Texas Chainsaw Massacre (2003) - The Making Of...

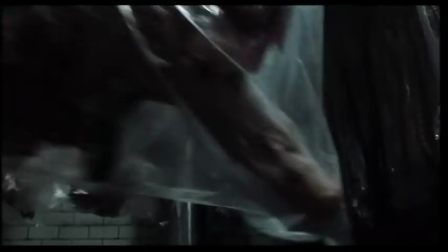2549s
Most of the meat that you see in that scene has probably been consumed by people.
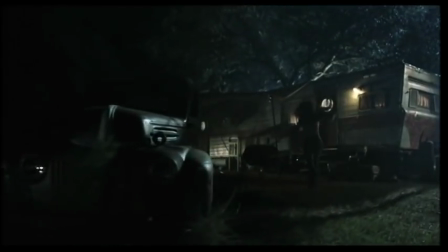2554s You want some pig?
The trailer became a whole involved conversation. Originally, it was supposed to be just another house. And I went like, well, they went into the Prairie House, they went into the Hewitt House. Let's have something different.
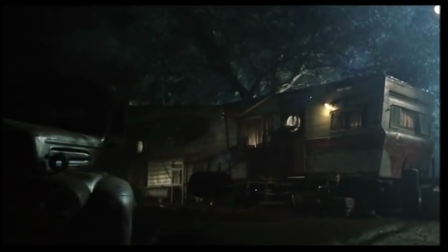2565s
You're in something that you think is sort of like a bit of a womb. The tea, the comfort in it.
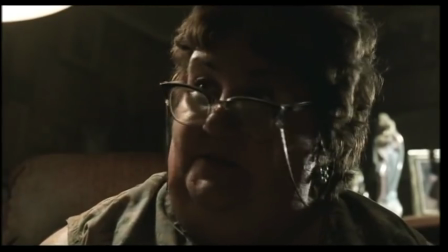2570s Nobody's gonna come through that door.
Here are maybe people for the first time that find understanding just to mark what just moments later will be the darkest hour.
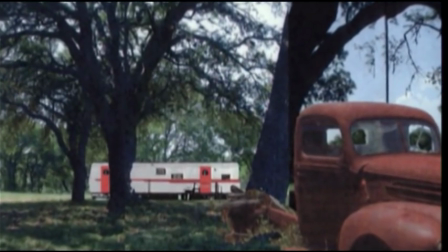2580s
We initially wanted to use a real trailer for it. It was really just too small to film in, so we decided to build it on stage.
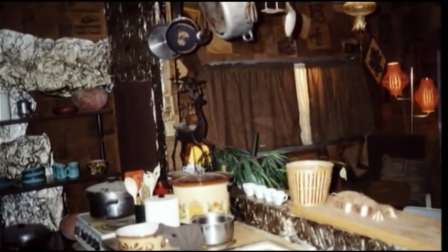2587s
The whole kitchen wall is basically tinfoil. The whole rest of the trailer is old newspapers.
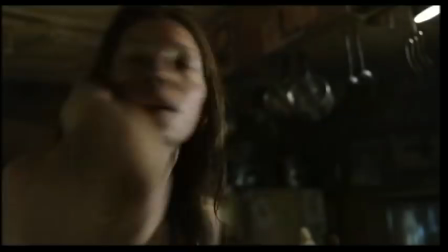2592s
My scenic Gary Wimmer found some, worked his magic on them. We built the whole thing on a gimbal so that when people were in it, it would rock.
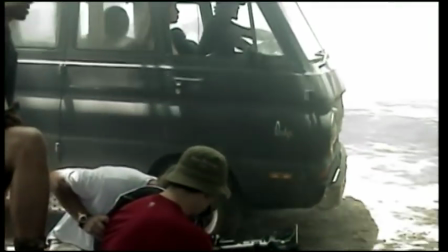2599s
The trailer was one of our few sets, actually. When we first got the van, it looked nothing like what you see in the movie. It was gold with a white stripe. It had two doors in the back with two little windows. It certainly wasn't a hippie van. At the same time, it had certain elements, you know, some shag carpet and some stuff, some beanbag chairs, along with the mechanics, macho kind of stuff. I just wanted the big clutter in it, make it like a little bit of a home. We had the Mad Magazine poster, which we got clearance to use, the Alfred E. Newman head.
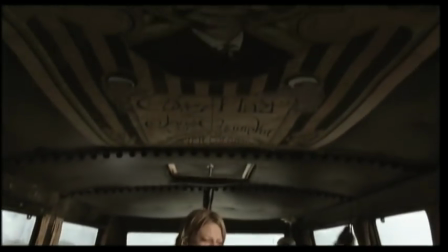2628s
Well, Mad Magazine is actually a big personal thing of mine. My first interview in America, when I arrived here, on a Fulbright scholarship, no less, my highest aspiration was to work for Mad Magazine. And a lot of movies, when I was a kid, I only knew through Mad Magazine because I wasn't allowed to watch it at the movies.
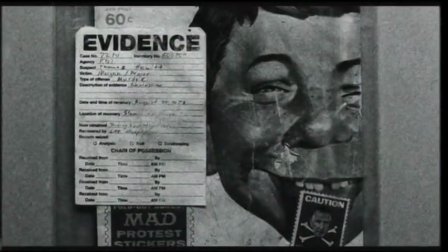2647s
I never saw The Exorcist. I only knew the Mad Magazine version of it. Perfect. All righty. How does it look? I believe the term Leatherface came from when human skin is pulled off of a cadaver and laid out, it dries up like leather.
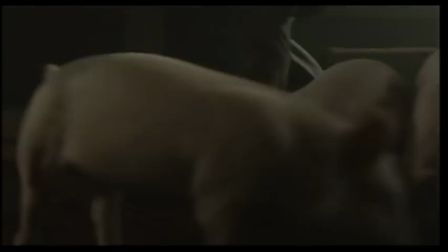2661s
It's basically the same thing as a hide from an animal. Pigsty. There's a guy I worked with, Scott Stoddard, on Pearl Harbor. And I just saw some of the great stuff he did, and I said, listen, do you want a chance to be in charge of this whole movie and create the mask? And he's like, yeah. I had gotten some tapes on Jeffrey Dahmer, a lot of the biography stuff on serial killers.
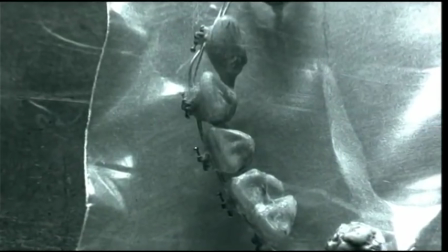2681s
And also I had a lot of crime lab scene photographs. And he would tell me how they actually do it.
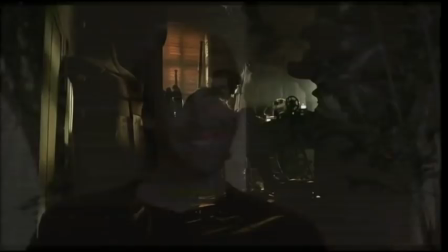2685s
I said, Scott, I don't actually want to know that. For Leatherface, I saw him more as like a taxidermist. But it was in a childlike way as well. He saw things he liked and he put them together in ways that could work on him, but it was done very crudely.
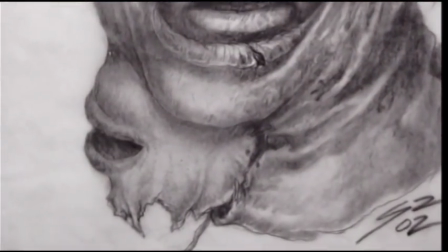2701s
I started going through designs, putting the piece of a woman's mouth and nose down on the neck, items that didn't make sense,
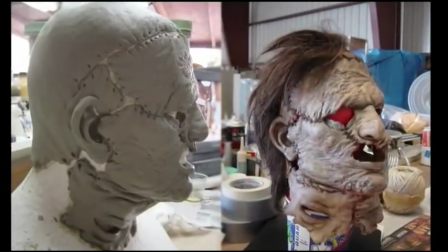2709s
but you knew that it was something that he really admired or enjoyed or liked about a certain person. It was also to mask, so you didn't see an exact replica of who the person is underneath it.
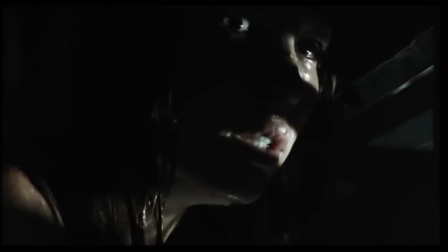2721s
Leatherface doesn't have a personality, and that's why he's wearing other people's faces. The Latin word for mask is persona. Personality is a mask.
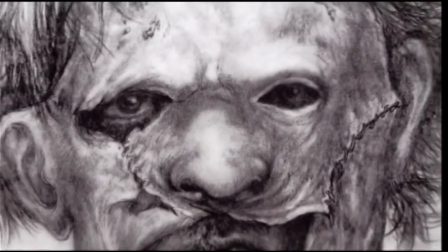2731s
So for a lot of early designs, then I was weighing out like how old the skins are.
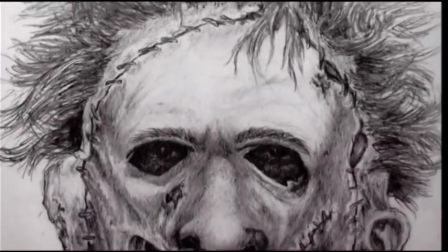2736s
Some of them are really dried up and he's held on to them for a long time, doesn't want to get rid of
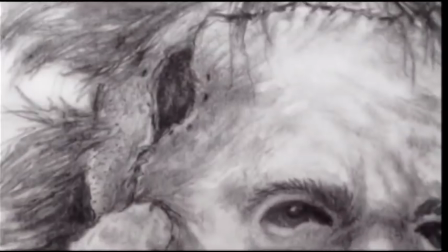2740s
them. Other ones are a little fresher, maybe a month old or something, so there's weight and moisture to them.
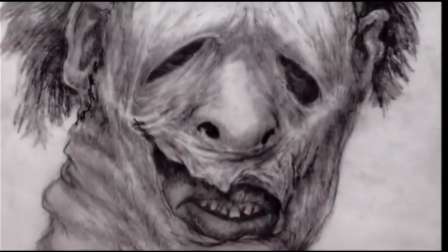2746s
So some of the forms would kind of be all bizarre and falling off of his face. Stoddard started to show me original drawings, and I went, well, he looks like a Frankenstein guy and he looks like a monster.
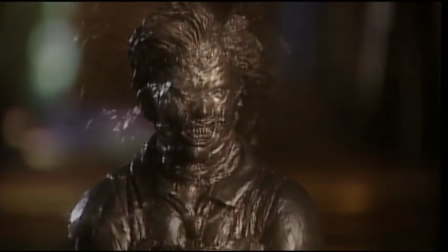2756s
It wasn't until he presented me with a little three-dimensional depiction that I really liked it.
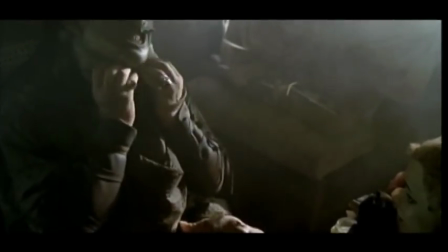2761s
And that's why this little scene where he took his mask off became very, very important for me.
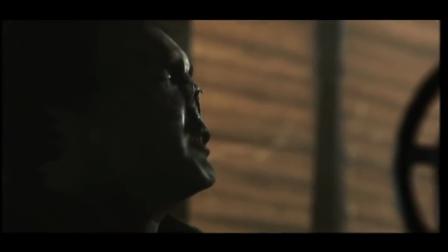2766s
We took the nose off, and that told us a lot about the reason why he wore his mask, but we saw that there's actually a real person under it.
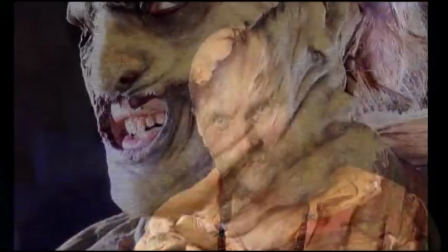2773s
He didn't come to Earth on a UFO. It only looks a certain way until you put it on someone.
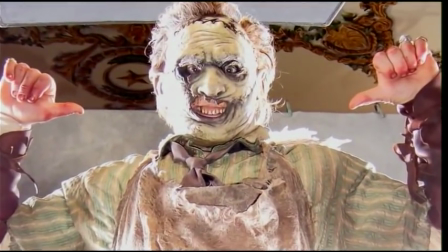2778s
When you put it on someone, they bring it to life. I saw some pictures that they took in the mask where I was just like, I looked like Satan. I felt like I could scare people very effectively in that mask. Hi, I'm your infamous villain.
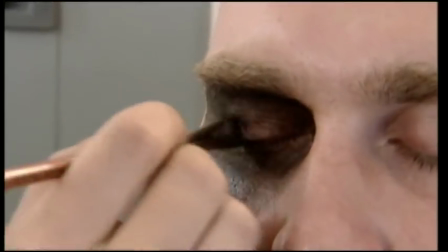2792s
We had done initially a makeup on his face where his eyes and his lips and his mouth would be exposed.